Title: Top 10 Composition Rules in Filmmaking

Composition is one of the most important things in filmmaking to create cinematic images.
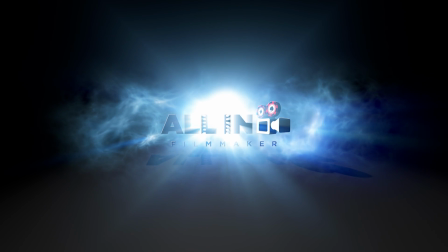There are way more elements to composition, but I will tell you here my favorite 10 points for composition. But even more to this topic you will find later in the course. With these rules, you learn a powerful tool to tell your stories with more impact. All these rules are here to be broken, but you can't break the rules when you don't know them. Yes, of course, the cops will tell you something different, but in filmmaking that's the way to go.
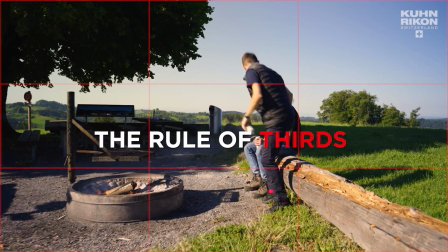(0:35)
The first rule is the rule of thirds. There are 2 vertical and 2 horizontal lines that can be activated on most of the cameras.
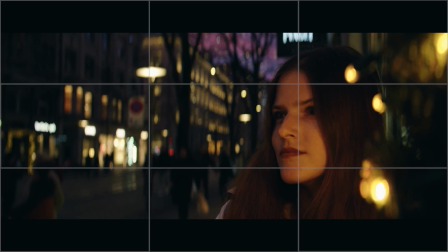(0:41)
This grid creates 9 sections in your frame. The goal of this rule is to put the point of interests and important subjects on one of these lines.
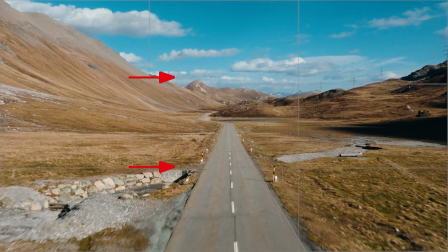(0:49)
In case of landscapes, you will place the horizon on one of these 2 horizontal lines. It depends on what has more importance and on what the viewer should be focused on.
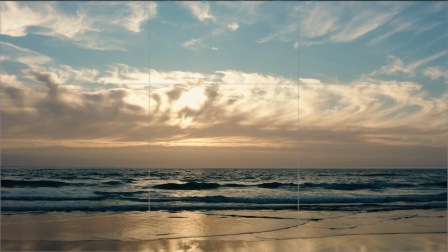(0:57)
Do you want to show the sky or what happens on the ground?
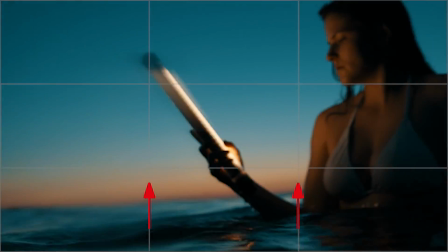(1:00)
When working with objects or people, the goal is to place them on one of these 2 vertical lines, and the eye should be placed on the top horizon line.
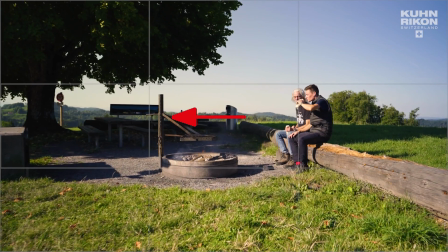(1:08)
Place it not on the bottom line because it looks awkward. Also, the way you place them is important, called lead or looking room.
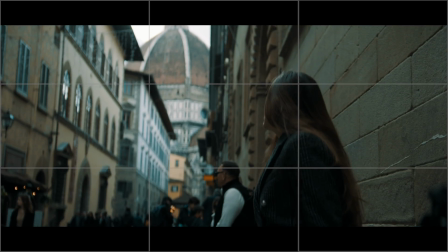(1:14)
This means basically that this way what your talent is looking to should have more space than behind.
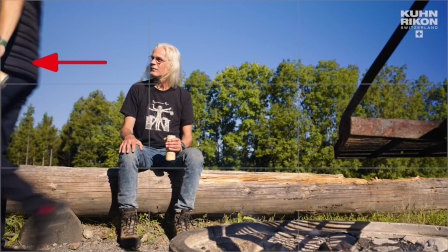(1:19)
Otherwise the picture looks strange and uncomfortable.
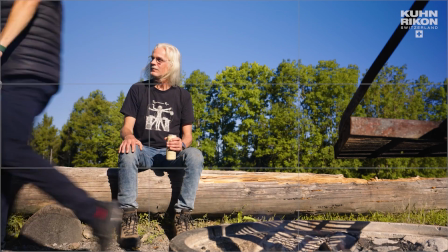(1:22)
Exactly, that is one of the rules that can be broken when it helps your story to create the feeling of discomfort or something is wrong.
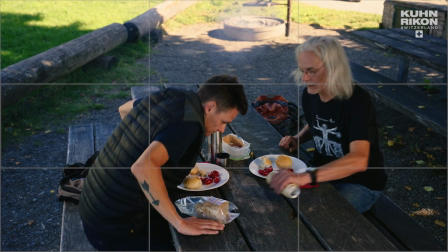(1:28)
Therefore, you can break the leading room to enhance visually the feeling of discomfort. Also be aware of the headroom between the top of the head and the top of the frame.
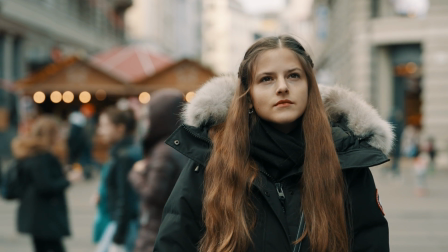(1:37)
Don't give it too much or too less.
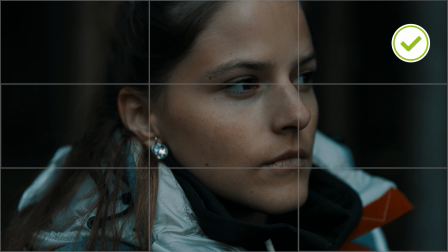(1:39)
In a close-up shot, it's better to cut off the top of the head instead of the bottom, because the hair isn't as important as the expressions you see in a face.
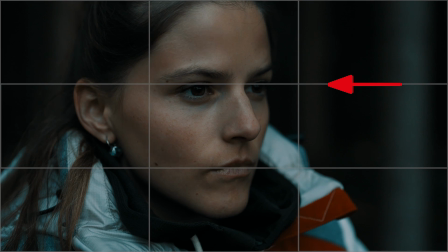(1:46)
Also in a close-up shot, place the eyes on the top horizontal line.
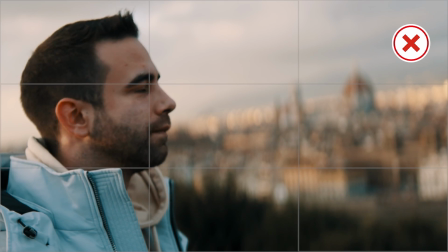(1:50)
These lines will also help you to see your framing better and avoid recording while your lines in the frame, especially the horizon, are not leveled. This will help you to get a more professional image. If you place a talent or an object in the middle of the frame, you should have a reason for that. If it is a talking headshot that talks and looks directly into the camera like this,
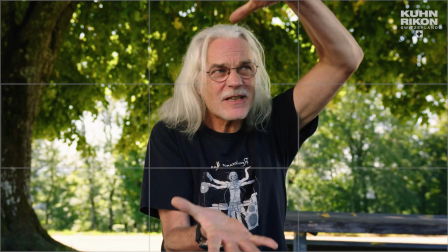(2:09)
or you want the full attention on the talent, then it makes sense to place them in the middle of the frame.
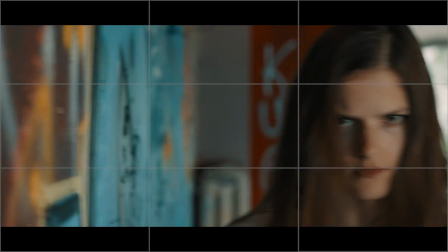(2:14)
Otherwise, when the person looks on one or the other side, it's better to give them more looking room. But the rule of thirds in general can be broken for unconventional framings.
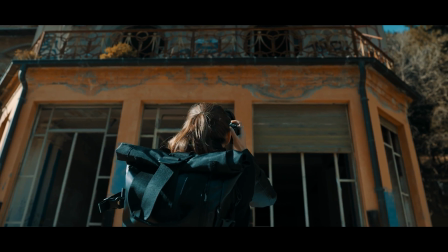(2:23)
If you want to show something important above a talent, then place it like that what you want, because this rule is only a guideline.
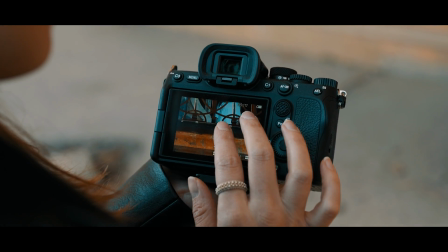(2:29)
When you understand this rule and use it most of the time correctly, it can be broken for a reason, to make it more impactful and help to tell your story better. Be sure that you have a creative reason to break a rule.
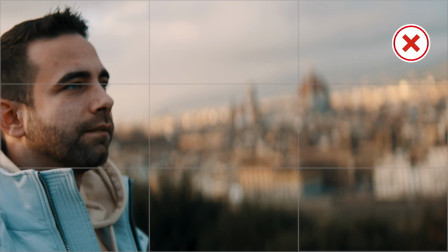(2:40)
If you break it every time, that can create the feeling of a non-professional film at the end, so it doesn't come across as just bad framing. You have to know that most of the viewers are used to see subconsciously exactly all these rules in every movie, and most of the time it also helps to create a more pleasing image overall. Compare these 2 pictures, which looks more interesting to you. The second rule is straightforward to achieve. The only thing you have to do is to get closer to your subject. This means you should have a dominant subject in your image. Look at this image, for example.
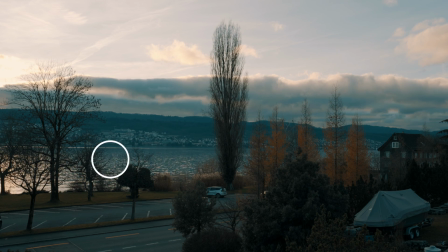(3:09)
Tell me what you think the dominant subject is. That is one of the biggest problems I see in beginners footage. That doesn't mean you can't get a wide shot to show an environment, but you should force the viewer to see what you want that they see. What exactly do you want to tell with that picture? As soon as you use this more often, that will make your films way more interesting. Wide shots help to show an environment, but are also showing the place the way it is, not the way you see it.
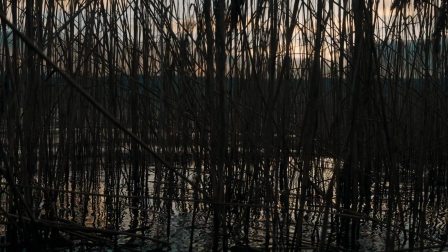(3:33)
Try to stand out and get closer to details and actions to make the audience feel they're right there.
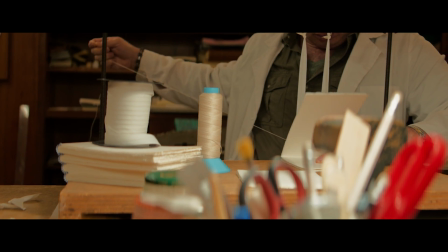(3:38)
Don't be lazy and capture everything from a distance, so you can't zoom in or get closer.
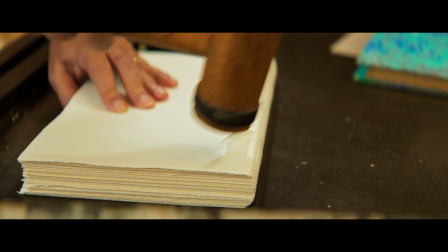(3:43)
This will also show more emotions from an actor.
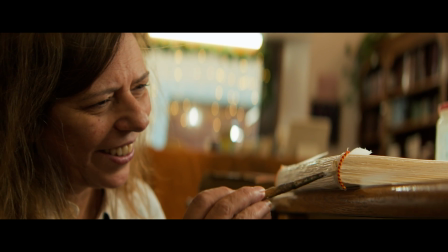(3:45)
It creates also more intense feelings when you are very close instead of a wide shot, especially in an emotional or fast scene. What also helps to lead the eyes of the audience to your subject or leading lines.
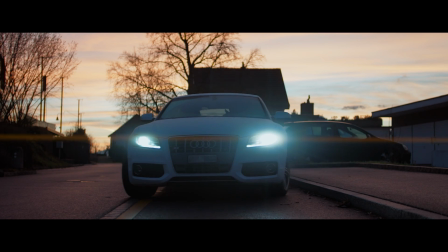(3:56)
That is a psychological proof effect that your eyes will recognize the lines so fast that you automatically end up on the point that the lines lead to.
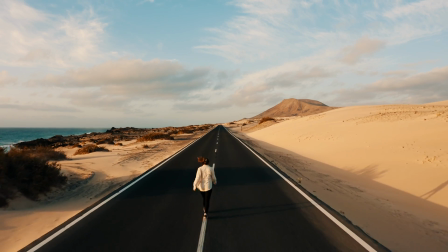(4:04)
I always look out to get some leading lines in my footage. Try to see and use lines in your image as well.
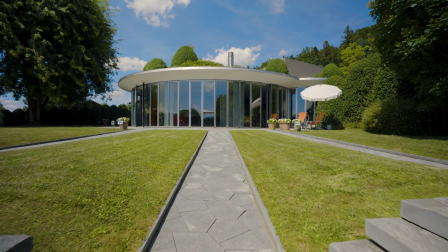(4:09)
That will also have the side effect that you get a more 3D feeling in your image. That brings me to the next point. Depth will help you to get a more 3-dimensional looking picture. It's overall a more interesting picture compared to a flat image. The first thing to understand is how you can create depth. One way is by using layers in your image.
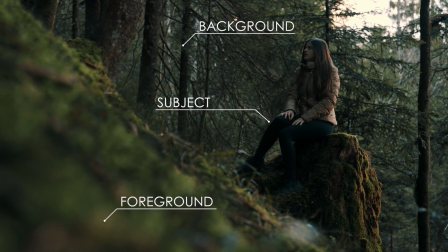(4:27)
A foreground in front of your subject and a background. As you see, the image looks more interesting with depth than without.
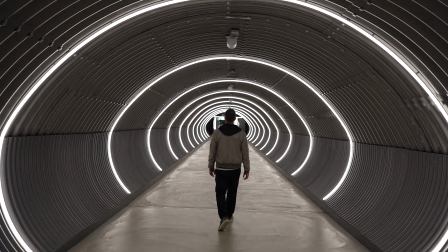(4:33)
As already said, leading lines will also help you to get more depth, because it will create the type of foreground in the image.
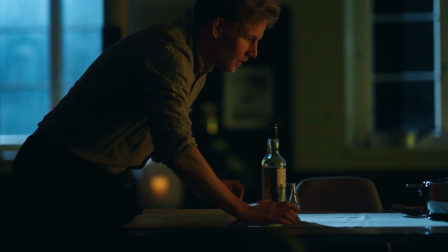(4:40)
Another way is to use and shape your light. This topic will be covered in a separate video in the lighting section. Also, the focal length can help to create more depth, as you already learned. A longer focal length has a shallower depth of field, which ends up in an image with more depth. As you see in this example,
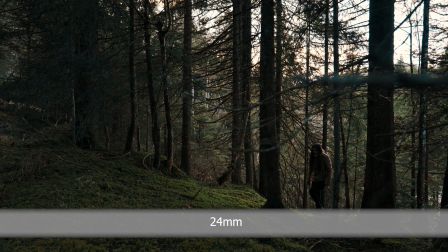(4:55)
one is recorded with the 50mm and the other with the 24mm. Which picture looks more flattering to you?
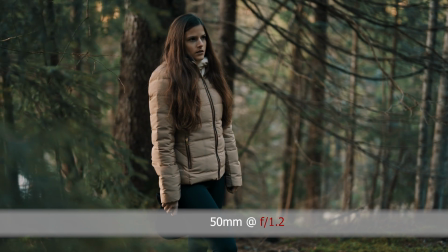(5:00)
The last point to create more depth is when you shoot with an open aperture. This way you will get less shallow depth of field, which also helps to create more depth.
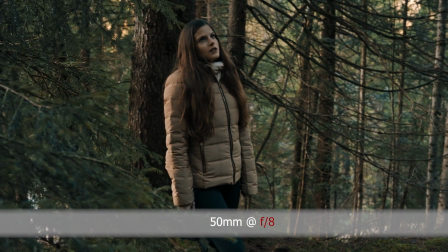(5:08)
I personally like the look when shooting with an open aperture, but not in every case. Exactly that is the next point, which is the background. You know already the fact that an open aperture creates more depth and the picture looks more cinematic. This is also the point why every smartphone manufacturer wants to apply artificial background blur to the footage. Important here for you to understand is to use it wisely. A blurry background is maybe not in every shot the ideal solution.
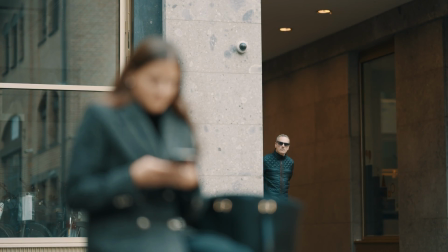(5:32)
Sometimes it happens something in the background, or there is a beautiful landscape that you want to show.
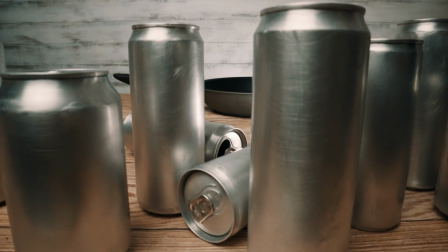(5:36)
Also, sharp background with a good set design will create more depth. Again, it's all about what you want to tell.
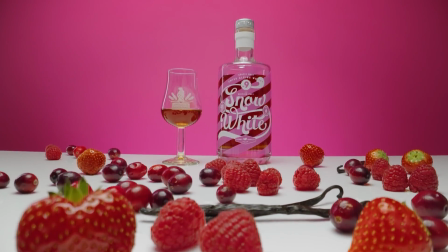(5:42)
I for myself love the look of shooting wide open too, but it's important that you don't overuse it. Another very useful rule is to have a consistent viewpoint throughout your film. The human eye is lazy and loves to relax with videos.
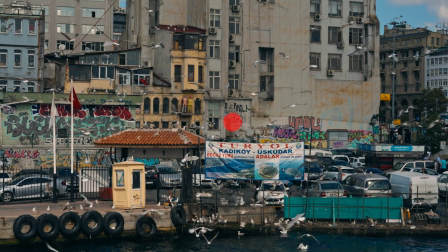(5:55)
That means that your eyes have not to reorientate in each new shot of a movie or commercial.
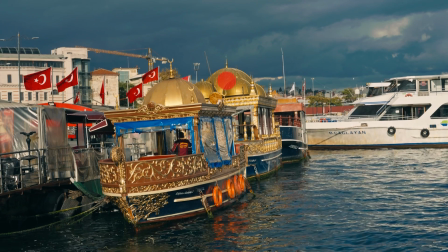(6:00)
If your viewpoint or the center of your subject is most of the shots from a scene in the middle of the frame or on one of the lines from the rule of thirds,
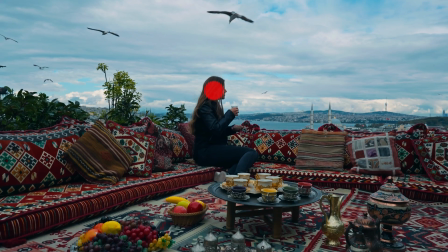(6:07)
then the eyes are relatively relaxed and concentrated on your subject.
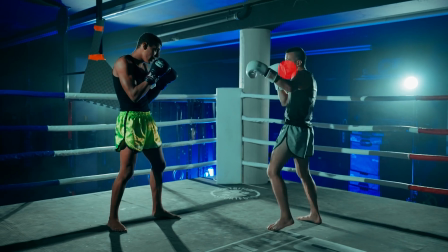(6:11)
This fact will support the calm scene very good, but if the viewpoint is in every shot somewhere else, what do you feel about that?
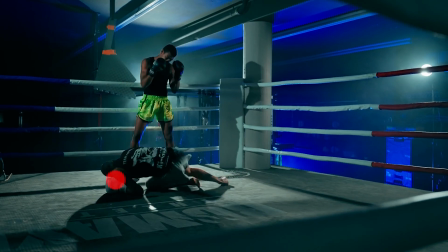(6:17)
Does that also support calm scene? Not really. Watch an action movie and pay attention to where the viewpoints are in every single shot. If you want to show a calm scene but your viewpoints are all over the place, that can create a very awkward feeling. But if you want to create more stress or an uncomfortable feeling in your audience, then use exactly this rule to your advantage. This rule can be very powerful if you use your eye, because many things happen subconsciously while you watch a movie. Some filmmakers or directors know that and use it to their advantage. The next point is the balance of the frame, which means the balance in an image.
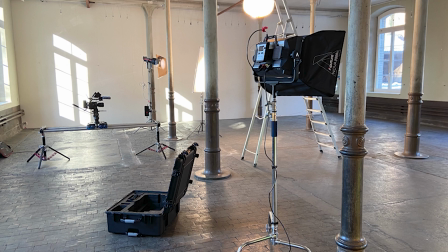(6:51)
Avoid overloading one side with stuff and the other stays empty, which might be part of set design.
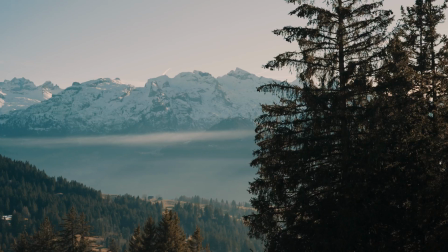(6:56)
This fact is essential in any shot. For product shots and on shots outside, it's possible to get an unbalanced image.
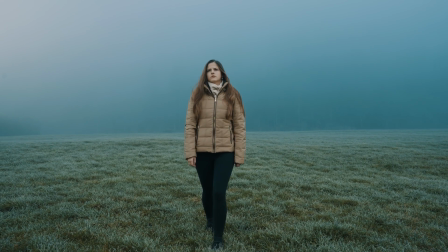(7:02)
If you take an eye on that, you will get a more pleasing image. But also this can be used to create a sense of emptiness if you have nothing at all on both sides on the image, or to show when a character falls out of his or her balance in a mental sense. In such a case, you can have an unbalanced image to show that something is out of balance, and maybe break the rule of thirds on top to enhance this effect even more. The next point is nothing you must use in every shot, but it can make your image more interesting. This point is symmetry.
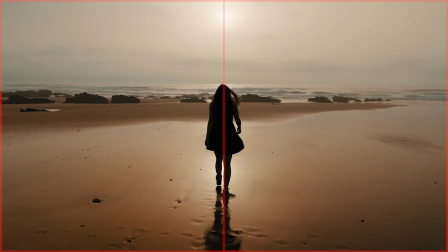(7:28)
That means when your left side of the image is exactly the same as the right part of the image, or the top the same as the bottom.
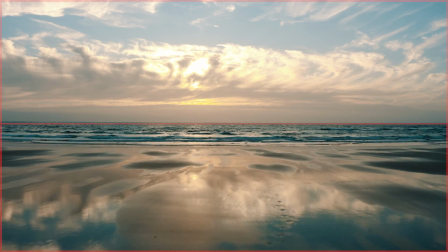(7:34)
Also, reflections in the water can create a symmetrical image.
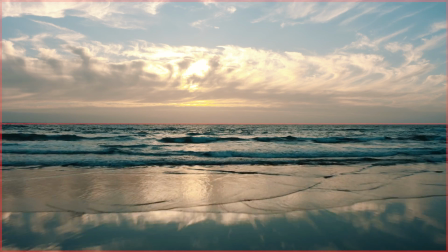(7:38)
In some cases it makes more sense to place a horizontal line in the middle of the frame to get a symmetrical looking image, instead of using the rule of thirds.
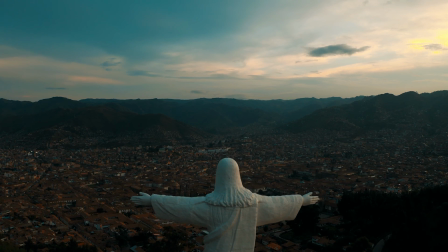(7:46)
So keep your eyes open and frame accordingly if you have the chance for it and like the framing more than the other one.
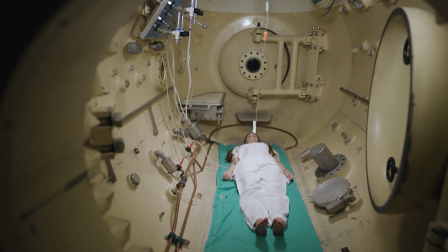(7:52)
Asymmetry, on the other hand, can show unbalance. The second last point is to use patterns, shapes, colors or frames in your footage to create a more interesting picture overall.
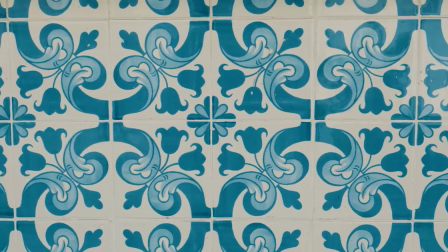(8:02)
The same similarity in different shots create a very nice match between each shot.
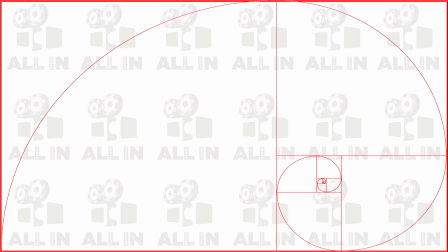(8:06)
Many well-known movies use this technique to follow similar framing patterns throughout the film, also through staging and blocking, which we talk about in another video.
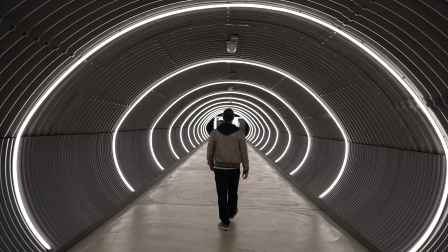(8:14)
Especially for fast cuts, this is a way to make it look smoother.